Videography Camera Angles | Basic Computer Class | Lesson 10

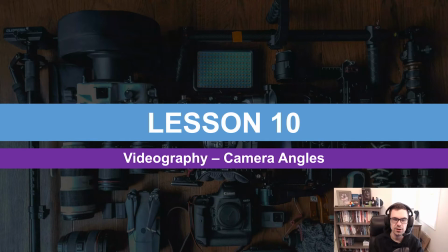[0:00]
Hello and welcome to computer class. My name is Dave and today we're talking about camera angles in videography.
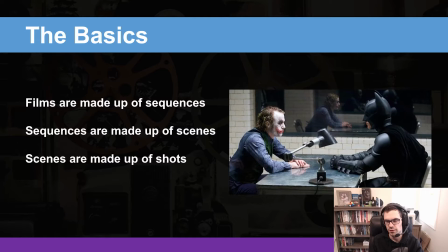[0:08]
But first, the basics. Don't forget this simple truth as we get in. I've quoted this several times. I think it's great. A great quote. Films are made up of sequences, sequences are made up of scenes, and scenes are made up of shots.
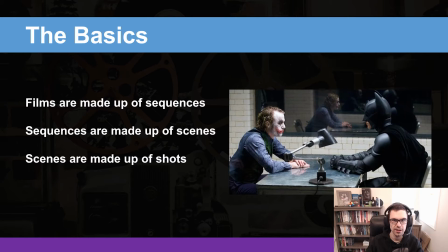[0:24]
And we've been talking about how to do these shots in the last couple episodes here. And what we're going to talk about today is how to do the camera angles.
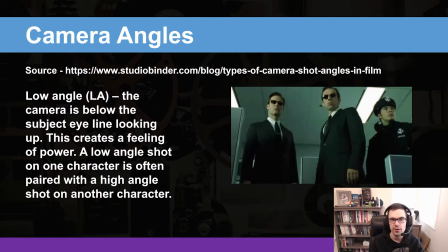[0:34]
Before I begin with that though, I got all this information at www.studiobinder.com/blog/types of camera shot angles in film. And so it's very important to give them the attribution that they deserve for this information.
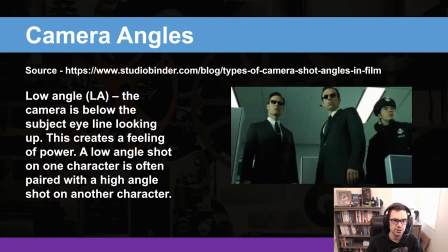[0:52]
The first shot, the first angle that you can have in your camera shots is the low angle, otherwise abbreviated LA. And the camera is below the subject eye line looking up. This creates a feeling of power.
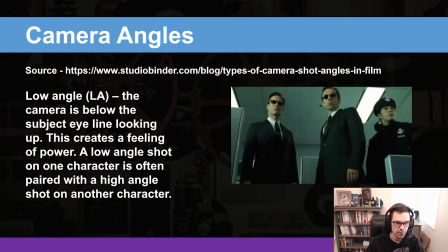[1:07]
A low angle shot is on one character is often paired with a high angled shot on another to create the sense of the dominance of that one character looking up at like maybe some sort of a villain or something of power.
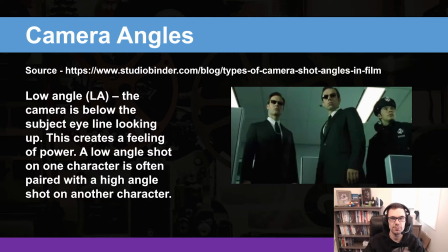[1:22]
And so this is a very powerful shot when you just look up at a character from a lower level than their eye line.
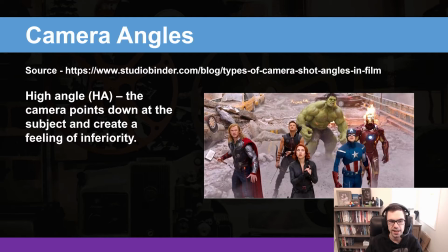[1:29]
All right, the next angle is the high angle shot, abbreviated HA. The camera points down at the subject and creates a feeling of inferiority. I don't think there's a better scene to illustrate this than the Avengers.
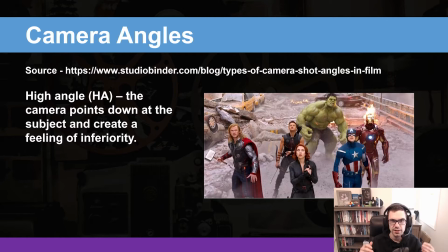[1:46]
When the attack on the city is happening, they are looking up at the attack as the aliens come through the hole. That's just an incredible scene, and you see how small the heroes are in relation to the villain that's about to attack them,
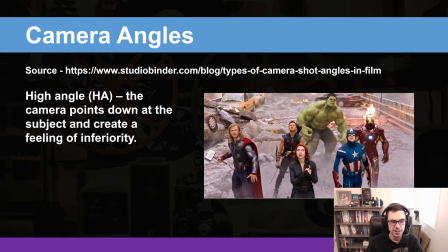[2:03]
or what they're up against. And so that's what a high angle shot is meant to portray, is to give that feeling of inferiority.
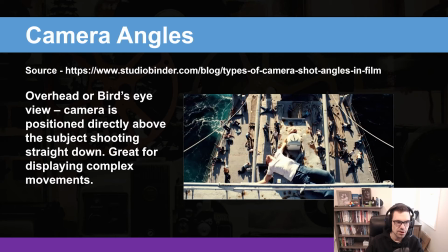[2:12]
That being said, the overhead or bird's eye view, and that is the camera is positioned directly above the subject, shooting straight down. This is great for displaying complex movements. It's also good for getting an overhead shot.
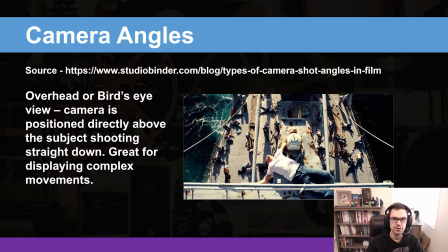[2:29]
You can do this for many different things. Not only could you do it in cinema, but you could also do it for product photography. You could do it for explaining how to, um, fix something on a device or phone.
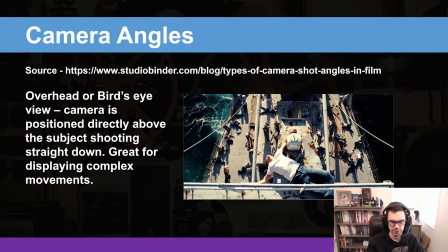[2:44]
If you need those high-angle top-down shots to where you're using your hands to fix something, the bird's eye view is probably the best angle. So it's even used in amateur videography as well, maybe creating a YouTube video or something like that.
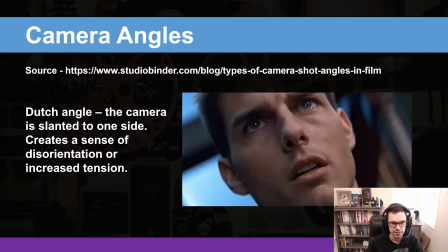[2:59]
Then we have the Dutch angle. The camera is slanted to one side, and this creates a sense of disorientation or increased tension. And so we have Tom Cruise's face. Whenever you hit someone's face a little bit cockeyed,
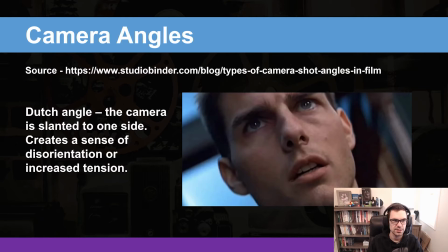[3:15]
it's almost like sometimes if a character is been drugged or something and they are stumbling back and forth, the camera will tilt back and forth with them as they fall into the walls and
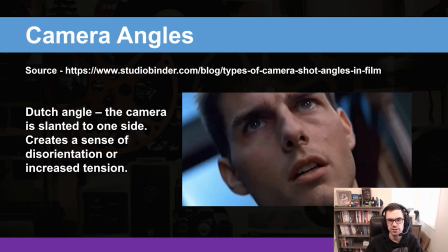[3:30]
just bang into things. It's because it's that disorientation that you're trying to create with the different camera angles, and that's known as a Dutch angle.
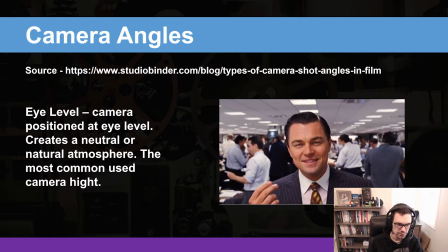[3:39]
And of course, a common height or a common level for cameras is eye level, and this has to do with looking right into the character's eyes.
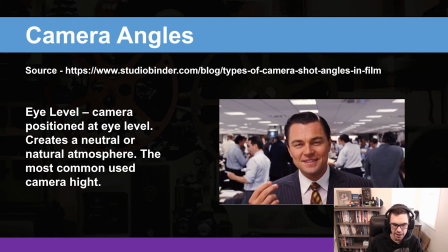[3:51]
The camera positioned at eye level creates a neutral or neutral atmosphere and is the most common used camera height.
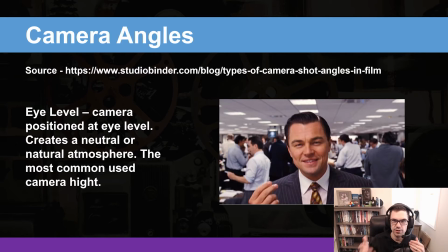[4:00]
And the reason for that is it's more of two human beings interacting, and obviously this is very typical among human life, and so this camera angle is used profusely in cinematography,
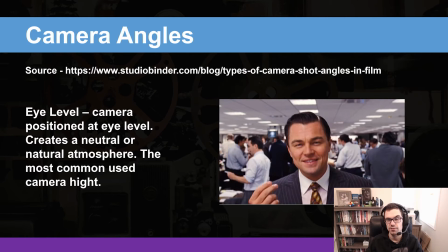[4:13]
and is often coupled with good camera motion to maybe push in or follow the subject or whatever.
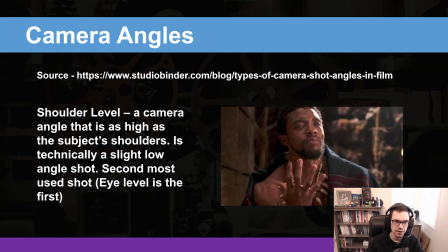[4:23]
And then we have shoulder level. And shoulder level is a camera angle that is as high as the subject's shoulders. It is technically slightly lower, is a slight lower than an angle shot.
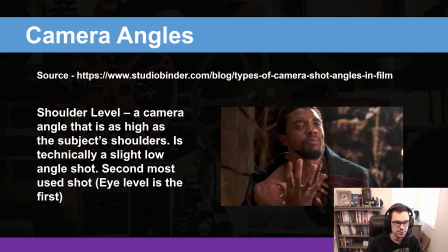[4:41]
It's the second most used shot in all of cinematography, because the eye level is first. So this shot is just a little bit further down than this shot, the eye level.
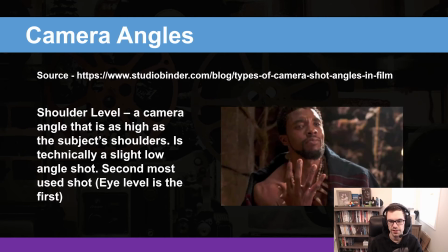[4:54]
Notice this one has just barely the shoulders in there. This one has a little bit more of the shoulders, really sort of mid-chest, and gets more of the emotion so you can pull in some of the hand motions and really see a tiny bit of
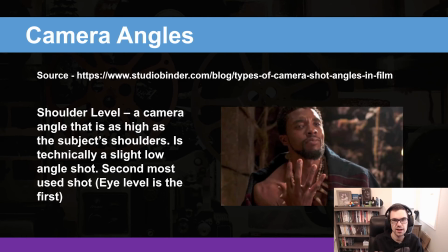[5:12]
what could be right in front of them, so to speak. Or maybe you could capture some of their jewelry or some of their what they're wearing a little bit more.
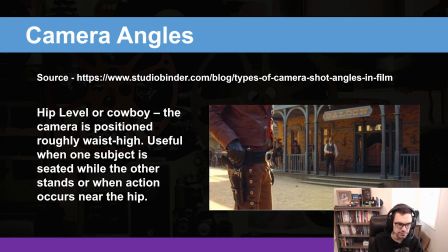[5:21]
That's the purpose of the shoulder level. Then you have the hip level or cowboy. The camera is positioned roughly waist high, and here you can see a shot of a cowboy's gun holster. And it's practical to get that because when the subject is seated,
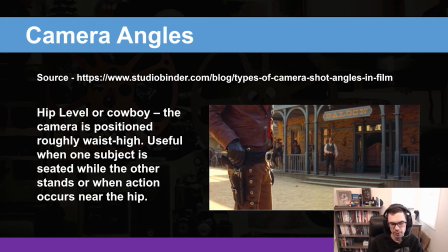[5:39]
it's the best use of that, or while another one stands, or when the action occurs near someone's hip, which again a lot of that occurs in westerns with the gun holster.
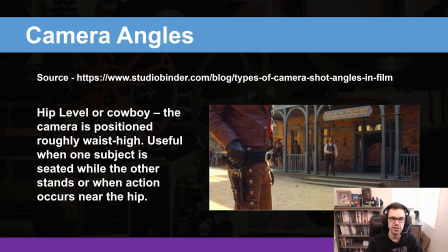[5:51]
So as a result, this hip level shot is used profusely in cowboy movies, and also movies with a lot of guns.
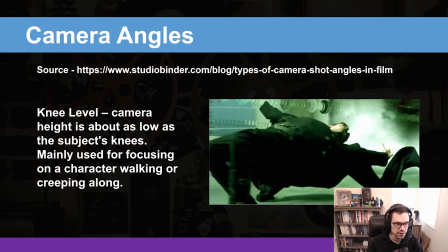[6:01]
And then we have the knee level. Camera height is about as low as the subject's knees, and mainly used when focusing on a character walking or creeping along, crawling.
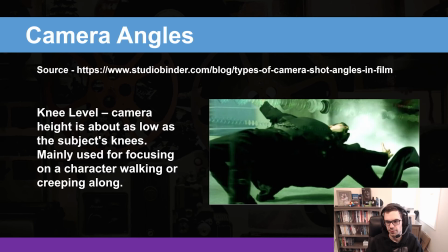[6:16]
Here you have bending over to avoid bullets. That's what the knee level shot is used to do. Um, Sometimes even just not really revealing the whole character, but you just see them walking and then you're like, wow, okay, what's happening? Where is this person going?
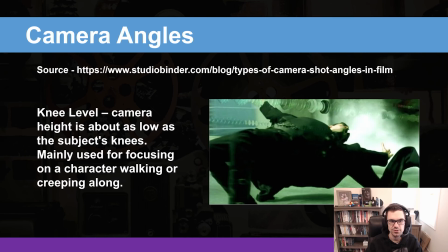[6:34]
What's going to happen? It's sort of the suspense, it creates a need to keep watching when something is at a low level on the character.
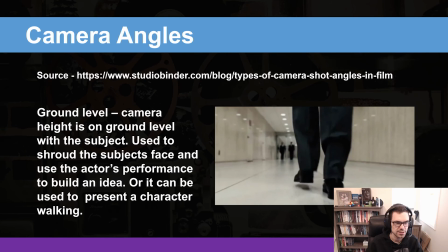[6:45]
And the ground level probably creates the most suspense because the camera height is on ground level with the subject, and it's used to shroud the subject's face, so we don't exactly know what's going on. Again, it makes people curious as to what's going to happen, and uses the actor's performance to build an idea.
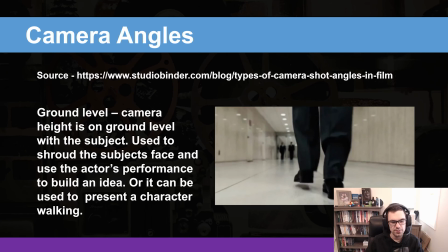[7:04]
Or it can be used to present a character walking. So here's somebody walking into a scene, and then a lot of times it will be coupled with a camera motion that pulls up and sees, what's going on with the rest of the character, or different other angle shots in coalition with it.
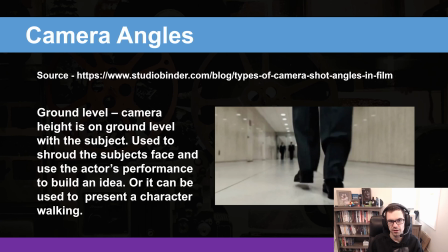[7:21]
So ground level is used a lot in cinematography when it comes to walking.
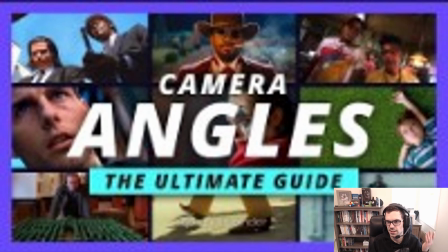[7:26]
Okay. And then this is a video. I'm going to link it down in the description. You go watch it.
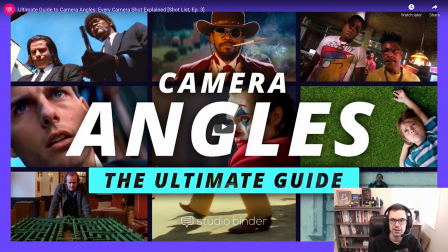[7:32]
It's about camera angles, the ultimate guide, and how you can learn a little bit more, maybe even see it used in cinematography. It's made by a company called Studio Binder. And again, I got all their information from them.
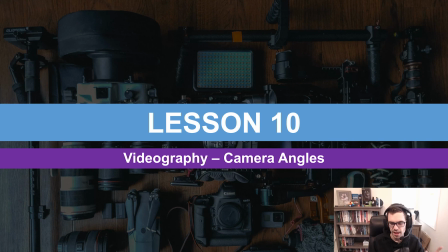[7:43]
And so go check that out in the description. And that is the end of this lesson about camera angles. Hopefully you enjoyed the video and you've liked the video and subscribed to the channel.
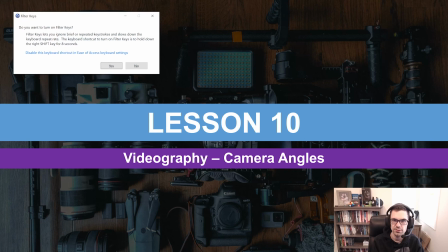[7:56]
And as always, I will see you in the next video.